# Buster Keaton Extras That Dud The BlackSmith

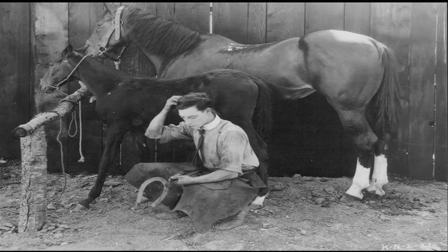The Blacksmith is the 14th in the string of 19 silent starring two-wheelers that Buster Keaton made in the early 1920s,
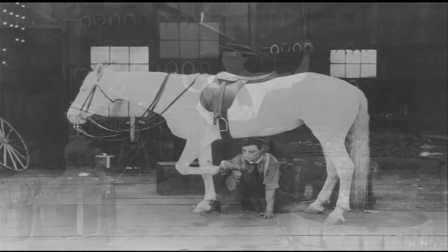and the sixth of his 11 releases through First National Pictures.
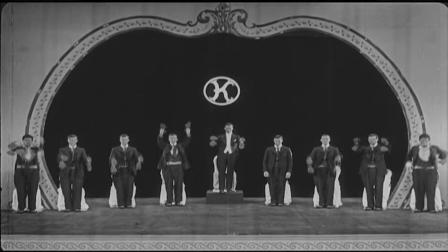Coming right on the heels of such triumphs as The Playhouse, The Boat, and Cops,
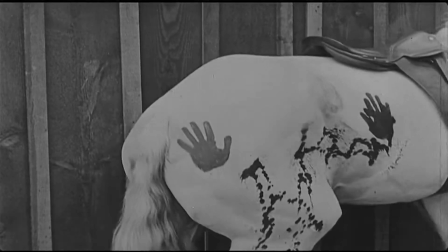the film is often regarded as a lesser work by critics as well as fans. Keaton himself referred to the blacksmith as that dud,
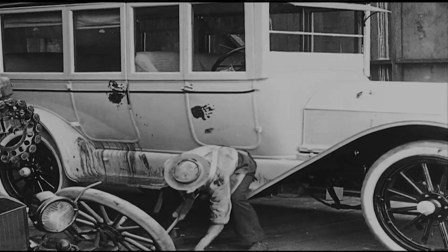largely due to how audiences at the time responded to one particular gag sequence involving the inadvertent destruction of a Rolls Royce,
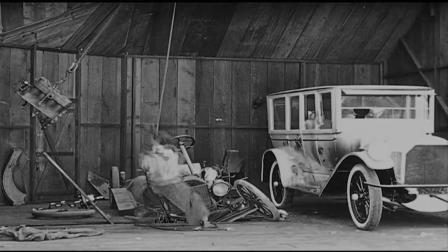oft rumored to have been a wedding gift from his bride's family. But let's take a closer look at the blacksmith.
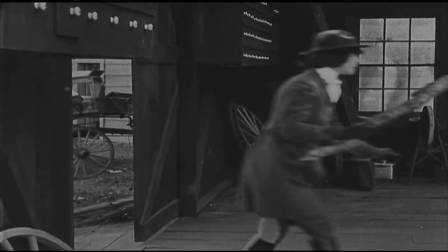Does it really deserve dud status amongst Keaton's classic shorts?
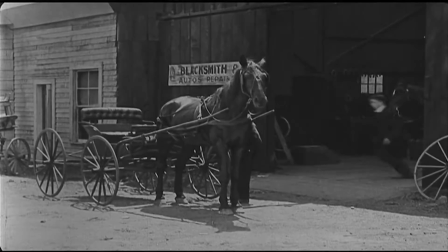I think not, and put forth that it is actually one of the absolute delights of this group of films.
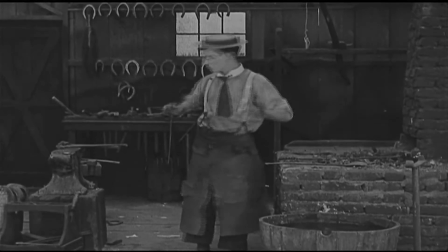Tightly produced and rich in detail, the film is without lulls and moves along like a beautiful piece of carefully designed machinery,
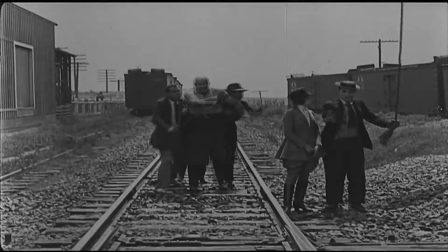an achievement of short-form comedy construction.
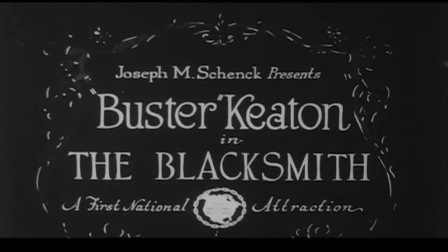The film has one of the most beautiful, imaginative, and outright funny introductions in all of Keaton's films.
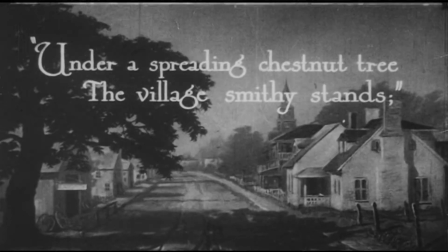Three artfully composed titles quote lines from Henry Wadsworth Longfellow's classic poem, The Village Blacksmith.
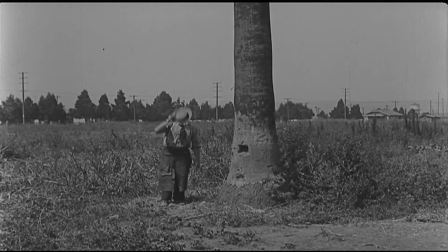Keaton provides us with two boffo gags that are deliciously absurd and instantly illustrate his command of the tools of film language.
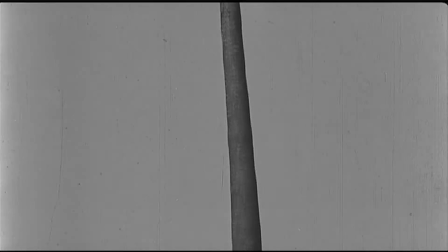Framing, timing, panning,
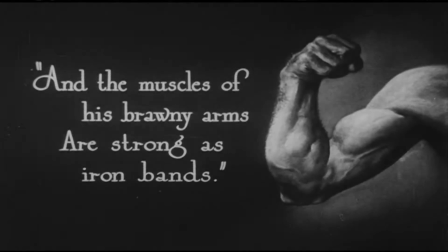editing, and comic punctuation.
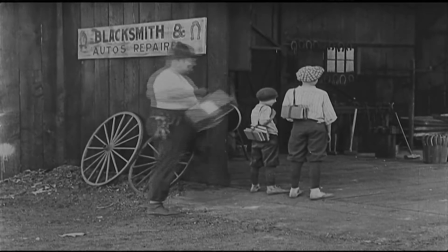Enter Keaton's ever-reliable stock company Heavy, Joe Roberts.
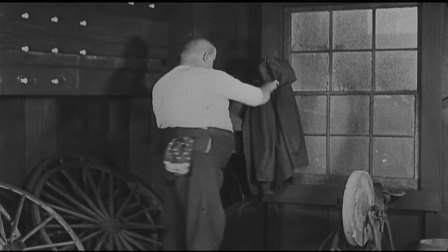Right away, his appearance and behavior here immediately telegraph a distinctly Eric Campbell-like demeanor.
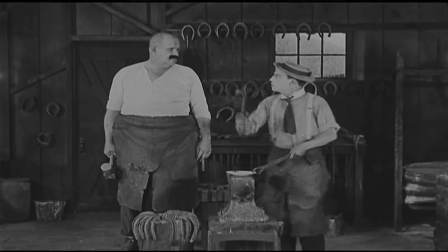His first encounter with his assistant sets the tone. Our hero will not only be at odds with him, but likely in real danger from him.
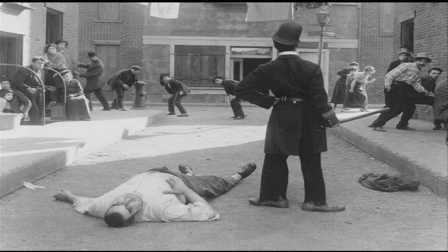Chaplin used Campbell most effectively in this fashion in his mutual comedies of a few years before, and likewise,
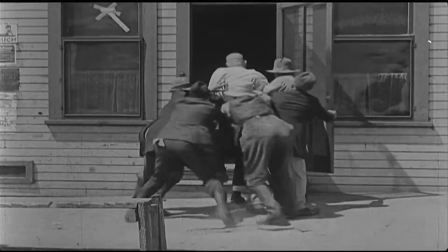Keaton's use of Roberts echoes this, especially in his imprisonment, escape, and return to seek vengeance,
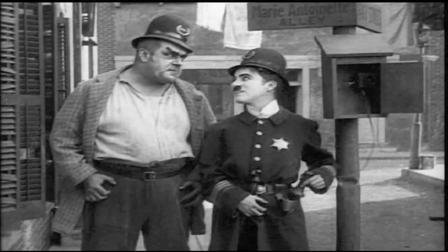just like Campbell's Brute in Chaplin's Easy Street.
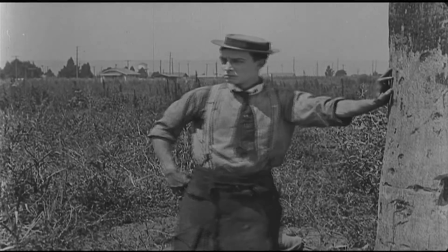Quite a few of what later came to be known as cartoon gags appear throughout the blacksmith,
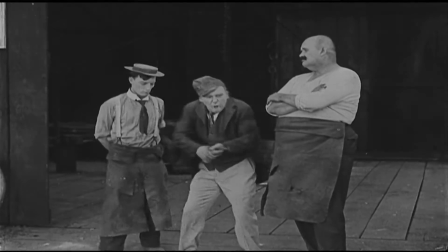and they're all executed with relish and are integrated into the piece as masterful little grace notes.
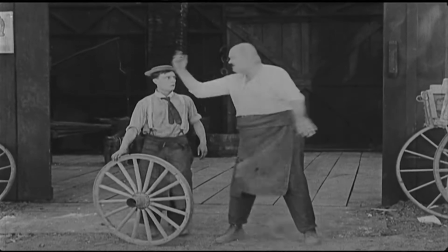The lightning-fast 360-degree spin-around that Buster does via extreme under-cranking to register astonishment.
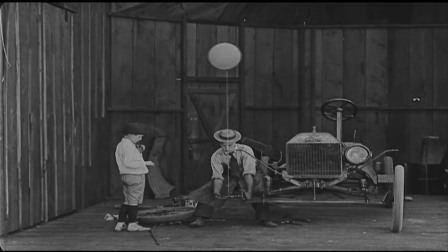The balloon used to hold up the Model T Ford, the payoff of which looks quite dangerous.
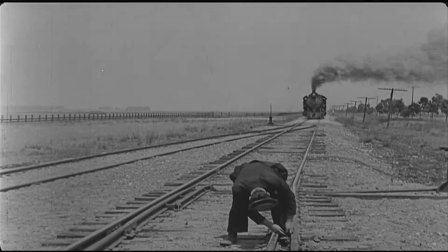The elevated hat flip, and the locomotive that stops on a dime,
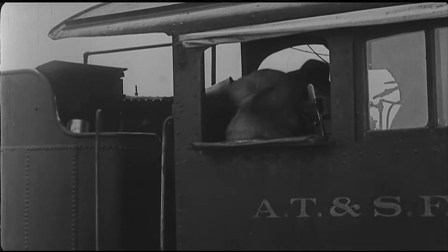again achieved through the magic of undercranking, so is not to annihilate Buster.
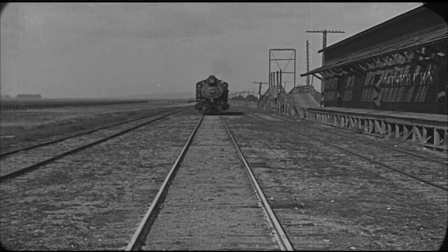This last one a sort of reprise of and variation on his surreal locomotive entrance in The Goat,
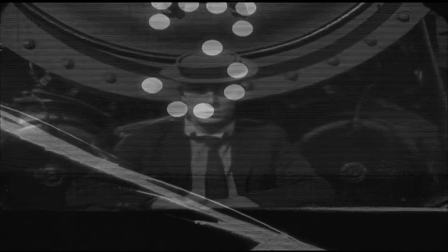incidentally Keaton's only other collaboration with writer-director Mel St. Clair during this period.
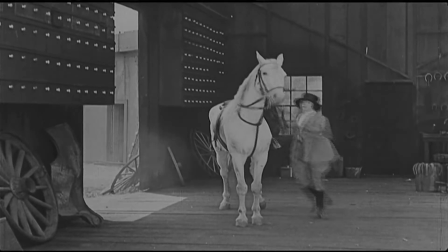Keaton's real-life affinity for animals was never on better display than in a wonderful one-on-one sequence with a horse.
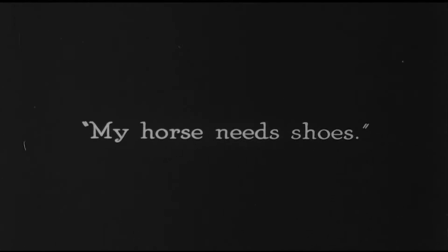Its rider, played by Virginia Fox, brings in the beautiful white steed for a reshoeing and leaves the animal in Buster's capable hands.
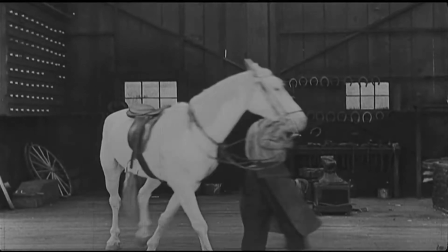The scene is played largely straight, as Buster gives the horse the kind of attention,
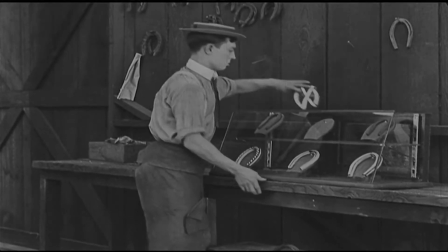consideration, and care that a particular fashion-conscious patron in a fine department store at the time would have expected to receive.
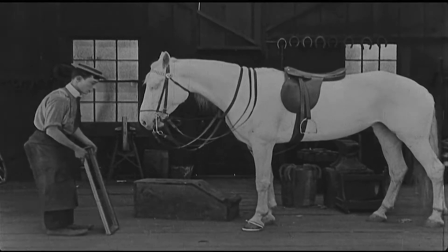No other comedian could have played this marvelous bit, balancing sincerity with understated humor, the way Keaton does.
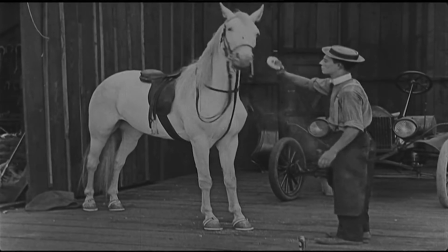His chemistry with this equine is palpable, and thus their scene together is nothing short of exquisite.
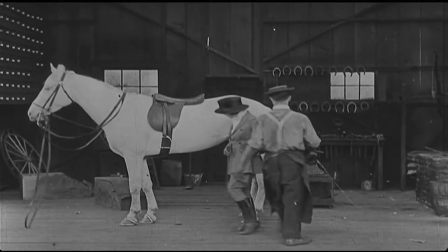The subject of class is often apparent in Keaton's films, and never more so than with Virginia Fox as the haughty equestrian.